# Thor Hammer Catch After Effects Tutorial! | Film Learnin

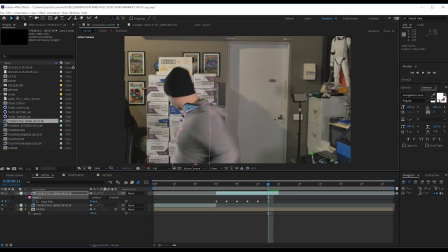Like so. We can just expand that mask out there and just put it in front of our body on that last frame.
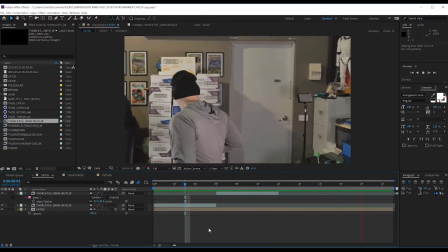Nice. Next step, motion blur.
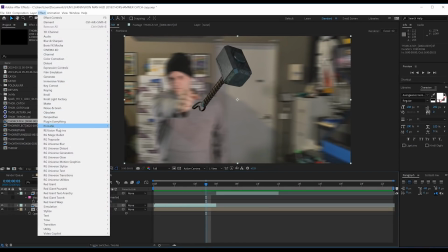Now for this guys, I'm gonna use a paid plugin called Real Smart Motion Blur from Revision Effects,
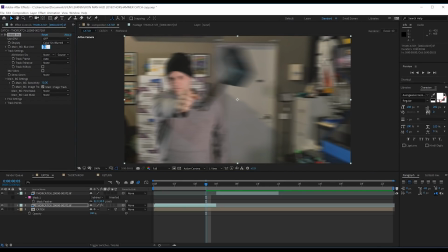as I find it way superior to the native pixel motion blur in After Effects. But if you don't have this, by all means use pixel motion blur. It's then just a matter of tweaking the blur amount until you're happy with it. If we check out a preview now, that looks pretty natural to me.
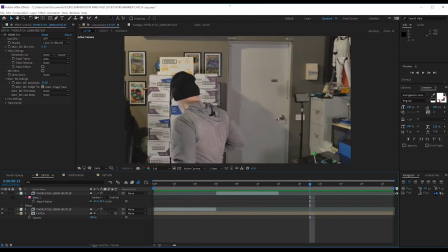Now my next step here is to color correct the hammer to suit the shot. Now whether you do this before the other steps or not, totally up to you gang.
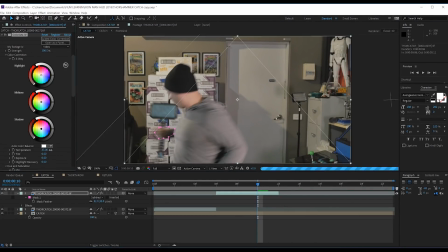With the motion blur and masking, that's already a lot of work to blend this hammer into the scene. And all I've done is add an instance here of Color Easter 4 from Red Giant and made some subtle corrections.
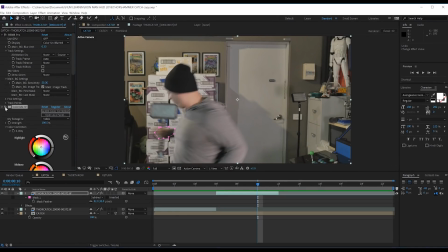If I turn it on and off, you can really see it's not dramatic, but it does help to better blend the hammer into the shot. As I've said before guys, it's really not worth me showing you my exact settings for this, as I always just eyeball coloring.
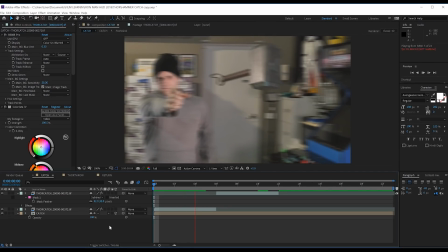And your shot will always be different, but essentially, just work at the coloring until the hammer looks right to you.
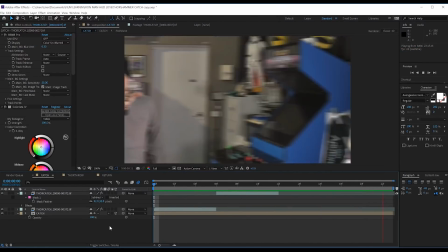Okay, next step. Now this one is a subtle blending effect, but it really just helps.
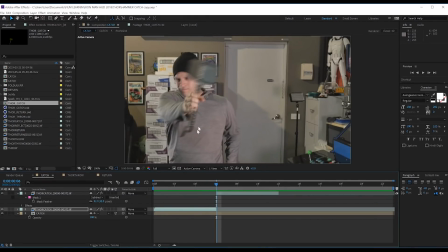And that's adding a contact shadow to your actor when the hammer is moving across your actor's body. So in order to do this, let's duplicate the second hammer layer, this one right here. We'll then delete all the effects from the bottom one, including the masks. Done. Let's then head to Effect,
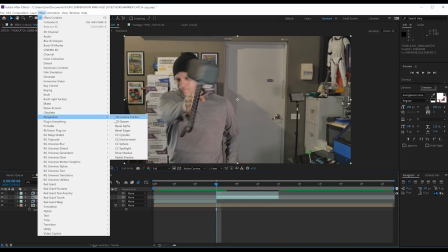perspective and grab drop shadow.
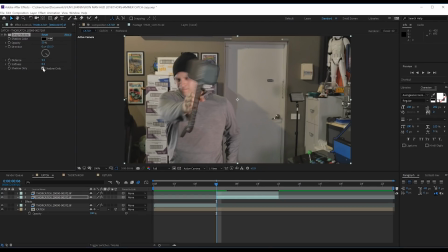We'll then click shadow only, and from there we want to play with the distance, the softness and opacity to approximate a shadow on your actor. Just look around your shot to see how the light might behave to inform where and what your shadow looks like. That looks pretty good to me.
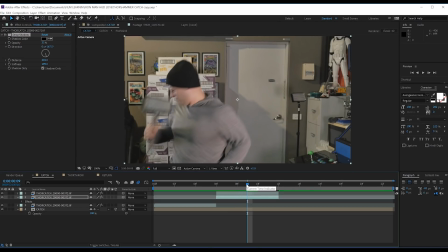We also only want that shadow on screen for the frames where that hammer is in front of your actor, so it's casting a shadow onto their body. So the moment that hammer goes behind the actor's body, we're going to trim the end of the clip like so. Let's now check out a preview. Nice, that looks pretty awesome now.
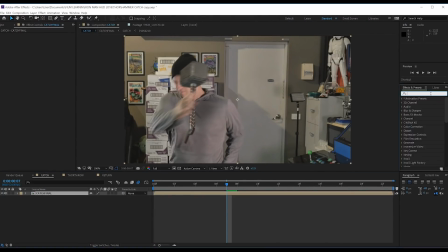One other thing you could do if you like, gang, is add a little camera shake to your shot when the catch occurs, just to give it a bit more impact. But that's totally up to you. But that shot is done now.
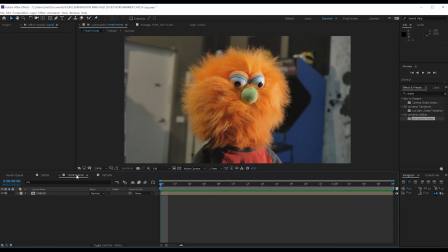Let's move on to the other shots. Firstly, the throw. So you can see in this shot, the hammer comes on screen and smashes Doug right in the head. Now you can see in this frame right here that the hammer is behind Doug's head for like two frames.
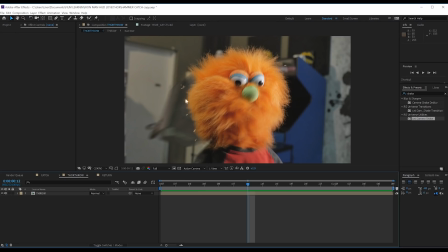All I did here was use the roto and refine edge tool to separate those two frames of Doug's head from the background.
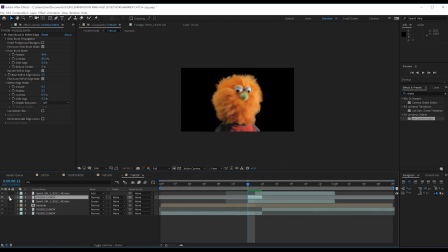Super easy, guys. I then added a spark burst from Action VFX to make the impact seem a little more impactful, and then I added a subtle bit of camera shake to further add weight to the impact itself.
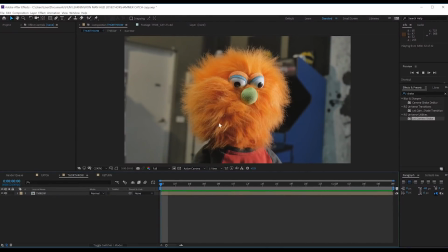It's a quick shot and it's not really that complicated at all,
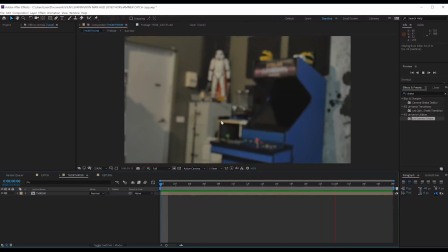but little things like having the hammer just appear slightly behind the head for one or two frames really helps to sell the hammer in that shot.
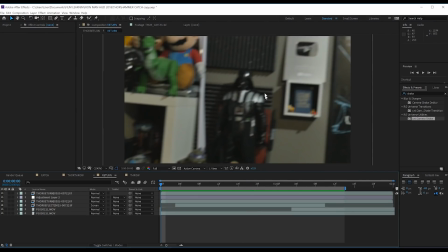Now the last shot here is the return when I call the hammer back.
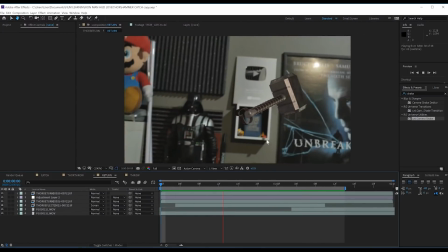Now once again, this is an easy shot with pretty much the exact same steps as our catch. We've got motion blur and a color grade on the hammer, as well as a shadow cast right here on the wall. The only difference is with this shot here, I had a reflective picture in the shot, this poster right here, the unbreakable one.
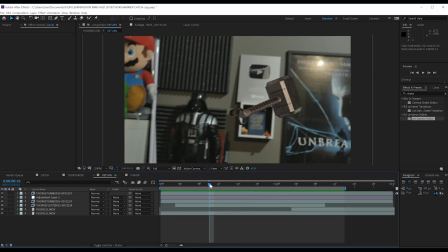Now you can see in my final shot, the hammer reflects in the glass. This is a pretty easy thing to do as well, gang.
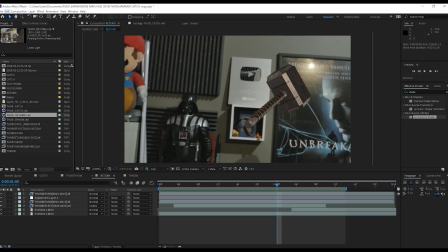All I did was go into my Cinema 4D file, the one marked return, add a plane to the scene,
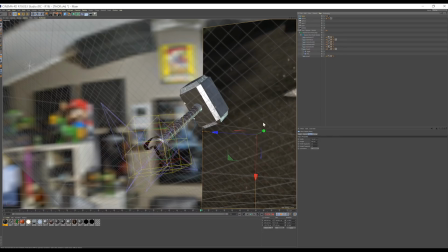approximately where the picture frame was, and then I added a reflective black material to the plane,
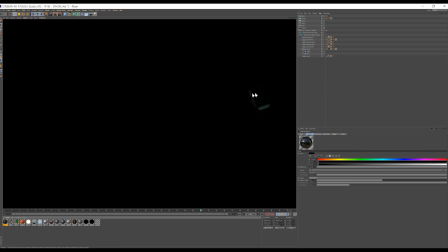and bam, you have a hammer reflecting in real time.
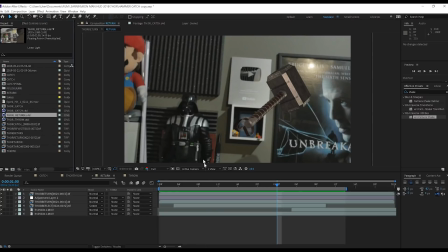I then rendered that out separately and added that to the comp below our hammer animation.